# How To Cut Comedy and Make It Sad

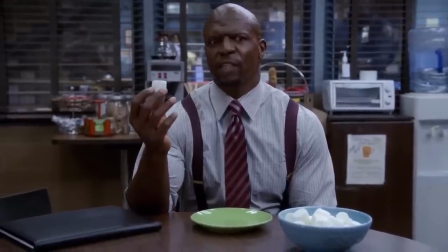[8:16] What is this glutinous monstrosity before me? The sugar in this is quite sweet.
On this show, this is something that happened back in season one. Jason and Bill really wanted to let things breathe and have the audience have a chance to, you know, live in those moments and feel.
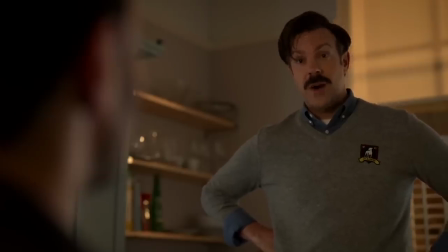[8:36] As long as they let Carlton do his thing, I was always going to take him in and just sit right there.
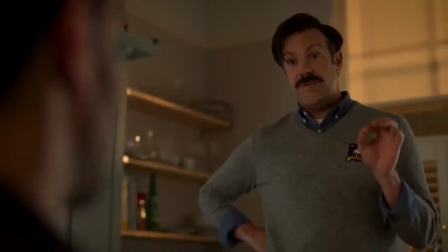[8:40] Sidebar, Alfonso Ribeiro, the greatest physical comedian of the 19th, 20th, and 21st century.
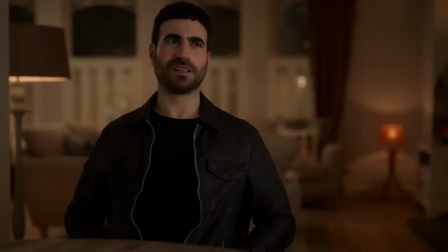[8:46] Case in point, right here. Iconic. Yeah. I never know how to react when a grown man does the Carlton in front of me.
And so we cut this show a lot slower than a traditional comedy, and it worked. What was a scene that could have been, or probably easily could have been, like a faster scene, but then you knew to try to make it, pace it slower, to tell the jokes better? What scene worked best because you had to massage the pacing in that sense? Well, I guess what comes to me first is 303, Zava's entrance to the team.
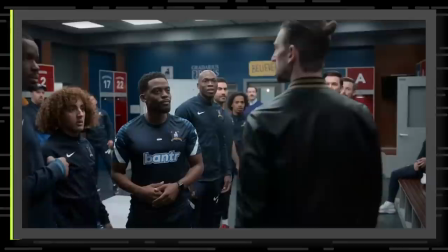[9:18]
And he's just looking around to everyone. And there's just reactions going back and forth.
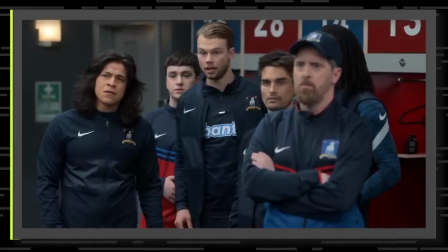[9:23]
And then we play this great blocking game where Zava steps in front of Ted.
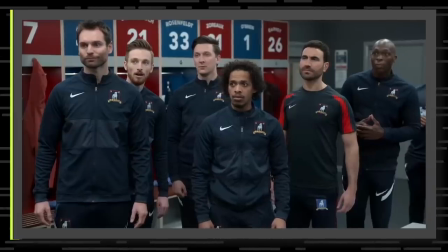[9:29]
Now, I was just rolling, laughing, cutting this because it was all just those pauses and beats that is non-dialogue. And then on top of all that, we indulge ourselves with this breathing scene.
Right now, okay, here we go.
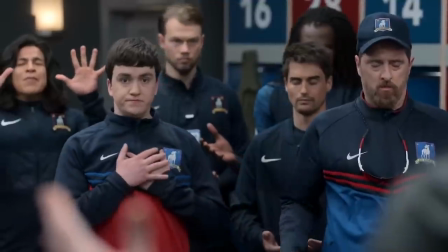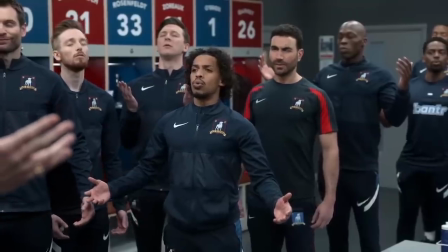[9:48]
I really wanted to take my time with that, just letting Zava be, because he doesn't say much. He's a character of few words.
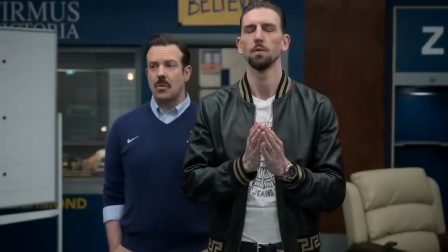[9:58]
I was always thinking that it was just really a fun scene that was just nonverbal, and it was just all in the pauses and the looks and the reactions.
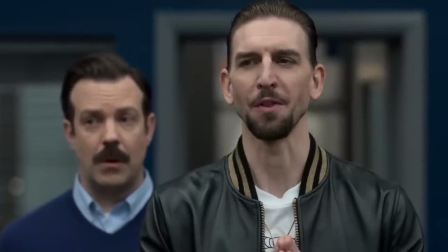[10:05] We are now one.
It's really making me think a lot more about it is how much more can be said with silences, how much more can be said with nonverbal communication, and that being you guys' priority. Because there's been so many great performances, could we like cut the whole show down to just reactions, and the story could still be told. Yeah, it's on people's faces, definitely. Especially with our cast. Hannah's is wonderful with...
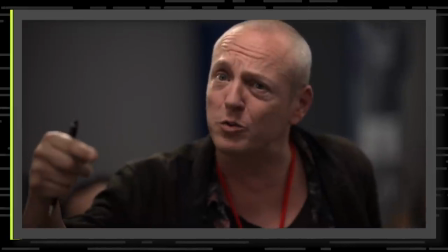[10:28]
You just see the pain that she's still feeling and trying to deal with a lot of her own insecurities. And also you love it when she has those victory moments, like, you know, after she kind of tells Roy Kent off.
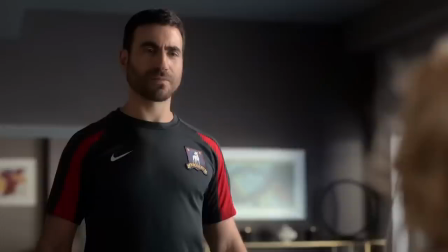[10:42] What do you want, Roy? What do you really want?
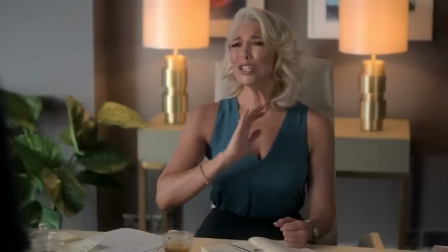[10:47] I just want to be left alone. Oh, bullshit, Roy. You want way more than that.
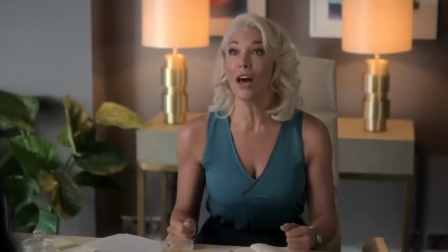[10:53] You're just so convinced that you don't deserve anything good in your life that you'd rather eat a bowl of shit soup and then complain about the portions.
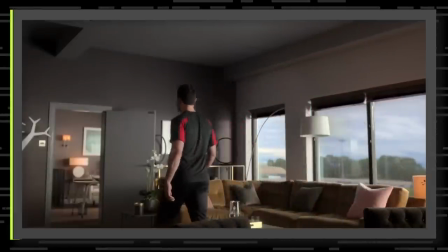[11:00]
And he walks out of the room and you just see her kind of this slow smile creeps across her face and she grabs a biscuit.
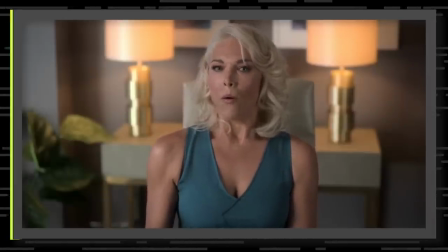[11:05]
And so much reads on our great cast faces. They were so very good. Yeah, and a lot of what they're going through is so internal. It's so, you know, these are such humanistic stories I feel like we're telling. And yeah, the one I was thinking about was after in 302 when Rupert surprises Hannah in the hallway.
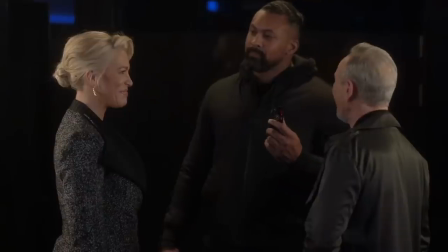[11:21] What a lovely surprise.
Then they have their conversation where they're trying to, it's a little bit of cat and mouse.
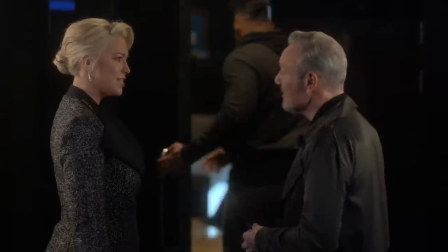[11:26]
They're trying to one-up each other.
Oh, congratulations, by the way, on the win against Leicester yesterday. Thank you.
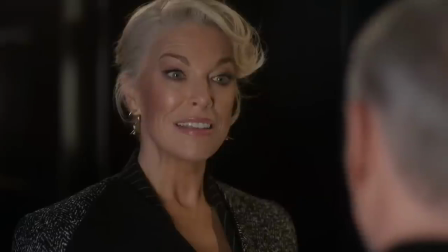[11:32] We are so lucky to have a manager like Nathan. It's a gaffer who really understands the game.
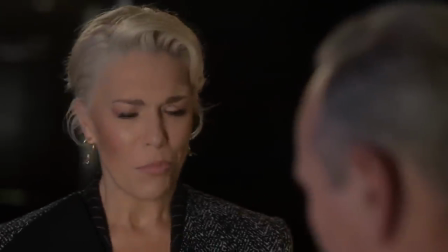[11:39]
And then he lands the final blow.
You know, Rupert, I was a little bit surprised when you bought West Ham.
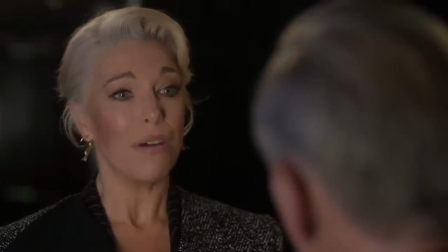[11:44] I always thought that Richmond was your one true love. Oh, I guess I'm just like any man.
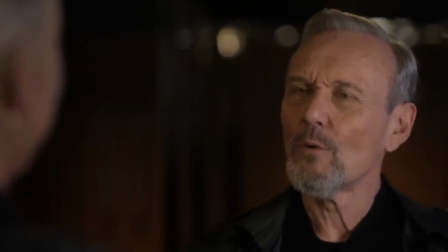[11:50] Just get bored with the same old, same old.
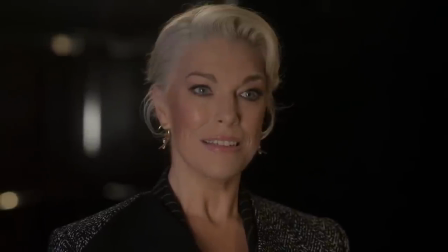[11:53]
You just hold on Hannah for like the longest time in her close-up and she's taking it in and you can just see the hurt and the pain and the anger. We had the luxury this year of doing a premiere screening and we had it at a big at a movie theater in Westwood and in LA, and we were in with an audience, and that's not usually typical for TV editors. But yeah, after he said that line and delivered it and you see her face, so I heard somebody behind me just go, "What a dick," you know, and everybody just could like revel in that anger. And it's like, you don't really get that when you're just in television a lot of times, because it's just, you know, you just don't get that big audience reaction. And then when she slammed through the door.
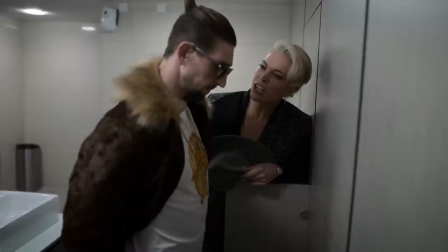[12:32] "You are such a fucking chicken shit."
People applauded. The feeling of that, of like riding that with an audience, was so amazing, because, you know, I think a lot of times in TV and when you're on a network show, you have to be to the frame. So you don't have the luxury of what we had for these three seasons, where it's like, well, we can make it what we want to make it, you know? And so often we get into this like faster, fast. It should be faster and faster and faster and faster and faster. And like, that was a lesson in like, oh, we let that audience sit in that anger.
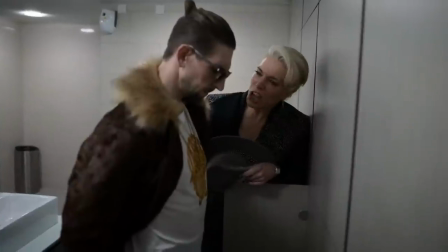[13:02]
So then when she busted through that door.
"You are such a chicken shit."
Everybody applauded. You don't want to overstay your welcome, but also when you have people buy that, you know, where they're like, "Yes, get it," you know, and they get to go on that ride and cheer for your characters. Wow, what a feeling. There's a difference between telling us how to feel and then allowing us to feel. You gave us that time to manifest into it. I mean, yeah, it's one of the benefits of this being on a streaming platform. It's like, you're not tied down to those time constraints. You can make this whatever length feels what's best for it. Hi, smooth transition. We just wanted to take a moment to let you know about some of our favorite products. Did you know that running a YouTube channel is really hard? We didn't. We've been podcasting for almost a year now, and it's like a startup life. And Creative Juice understands that making a creative business is messy and confusing. And they found ways to make it as easy as possible with Juice Club.
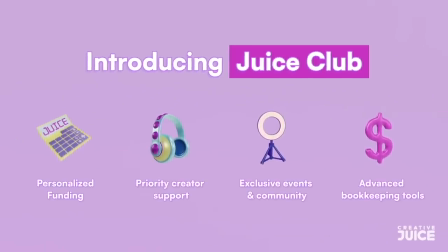[14:03]
It's the ultimate members-only community for creators like you and Hayden and I. Hello. Looking to level up their business. And here's all the perks that they will give you.
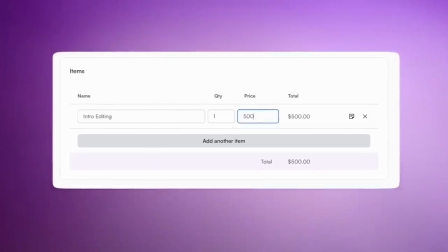[14:12]
Creator community, monthly ad sets advances, unlimited bookkeeping, growth tools, and beta brand boosts too. As the creator economy continues to boom, most creators end up feeling isolated. I mean, literally, me and Jordan are in two completely different buildings and been working together. Like, I haven't seen him in weeks. I miss you, bro. I miss you too, man. We need to hang out more. We do like a podcast. Hayden, I miss you so much. Community and resources can be the difference between a creator burnout or growth. You deserve financial tools and resources catered to your needs.
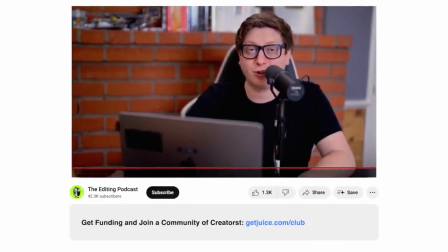[14:43]
So if you want to join the Juice Club, hit the link in the description and we'll see you in there.
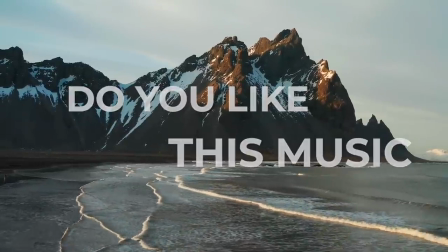[14:47]
Do you like this music? It makes footage like this feel gorgeous to watch and feel.
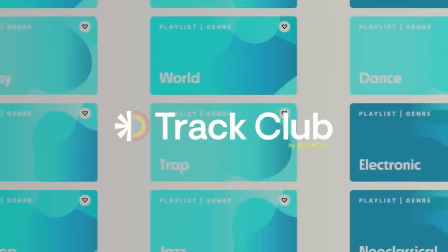[14:54]
And it's easy to put in your videos with TrackClub. It's a sound library that's disciplined in not bloating itself with hundreds of thousands of tracks,
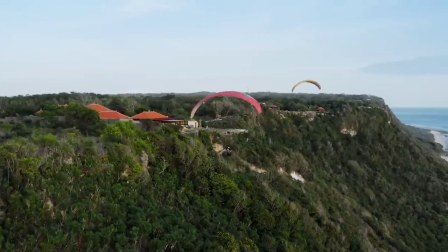[15:01]
but it only keeps the great ones that can complement your footage to feel like this. We even use TrackClub with our Pixar intro.
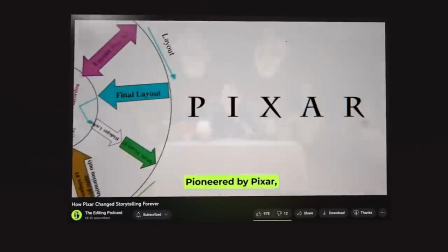[15:08]
The music's so good, it works with Pixar.
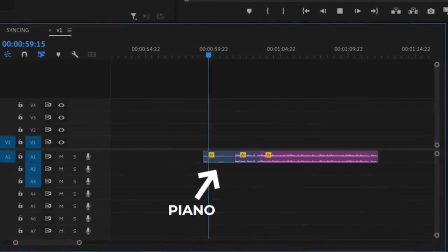[15:11]
I can even download the stems, throw them in multicam, and just start with the pianos, and then slowly bring in each instrument myself.
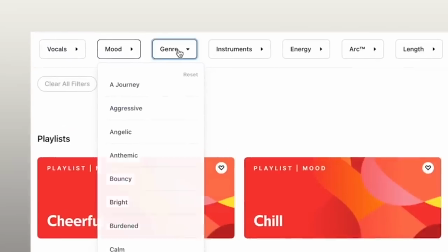[15:19]
I have total control of how I want the music to play in my content.
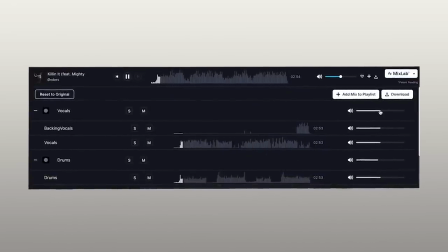[15:24]
And if you want to keep it simple, you can even do it with MixLab. If you want your content to feel as good as this, go ahead and hit the link in the description to get your free month of TrackClub now. I'm really curious, actually, about the FU conversation with Mom. I think that was like a dagger in the heart.
Well, thank you. Cooking dinner, both of them.
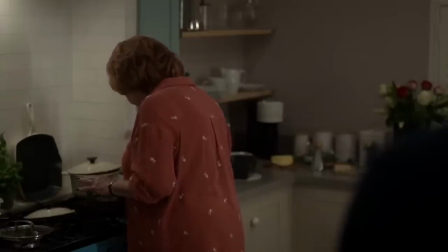[15:44] No, you're welcome. And f*** you for not wanting to talk. Excuse me?
Well, you know, that was a challenge, that scene, because we haven't seen the mom since, like, technically the first act of the episode, if you will.
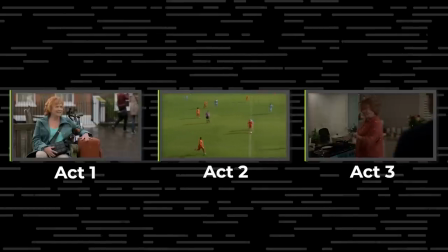[15:58]
So by the time we come back to mom, a good maybe 40 minutes of episode has passed.
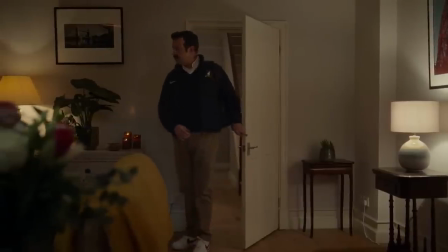[16:03]
He enters in on that wide shot, and, you know, she has such a distinct voice that you recognize.
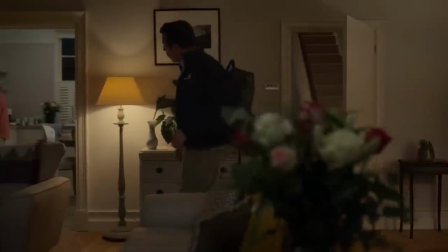[16:09] Hello? Ooh, welcome home, honey.
So we're back in Ted's head with her a little bit.
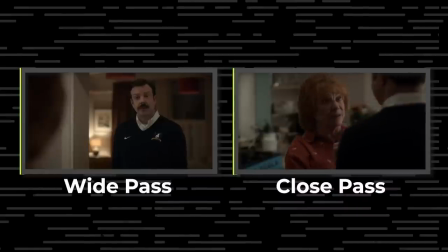[16:15]
I cut that scene two ways. We had two passes, as you usually do. You have the wide pass, which is the first.
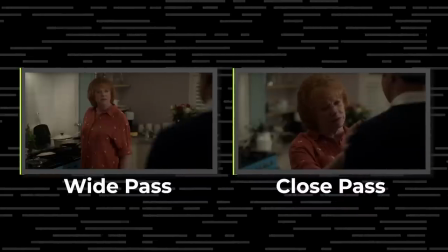[16:20]
And then you have the close pass, and Jason likes to be shot last usually. So sometimes things happen on the close pass that you don't have in the wide, and that's always a challenge.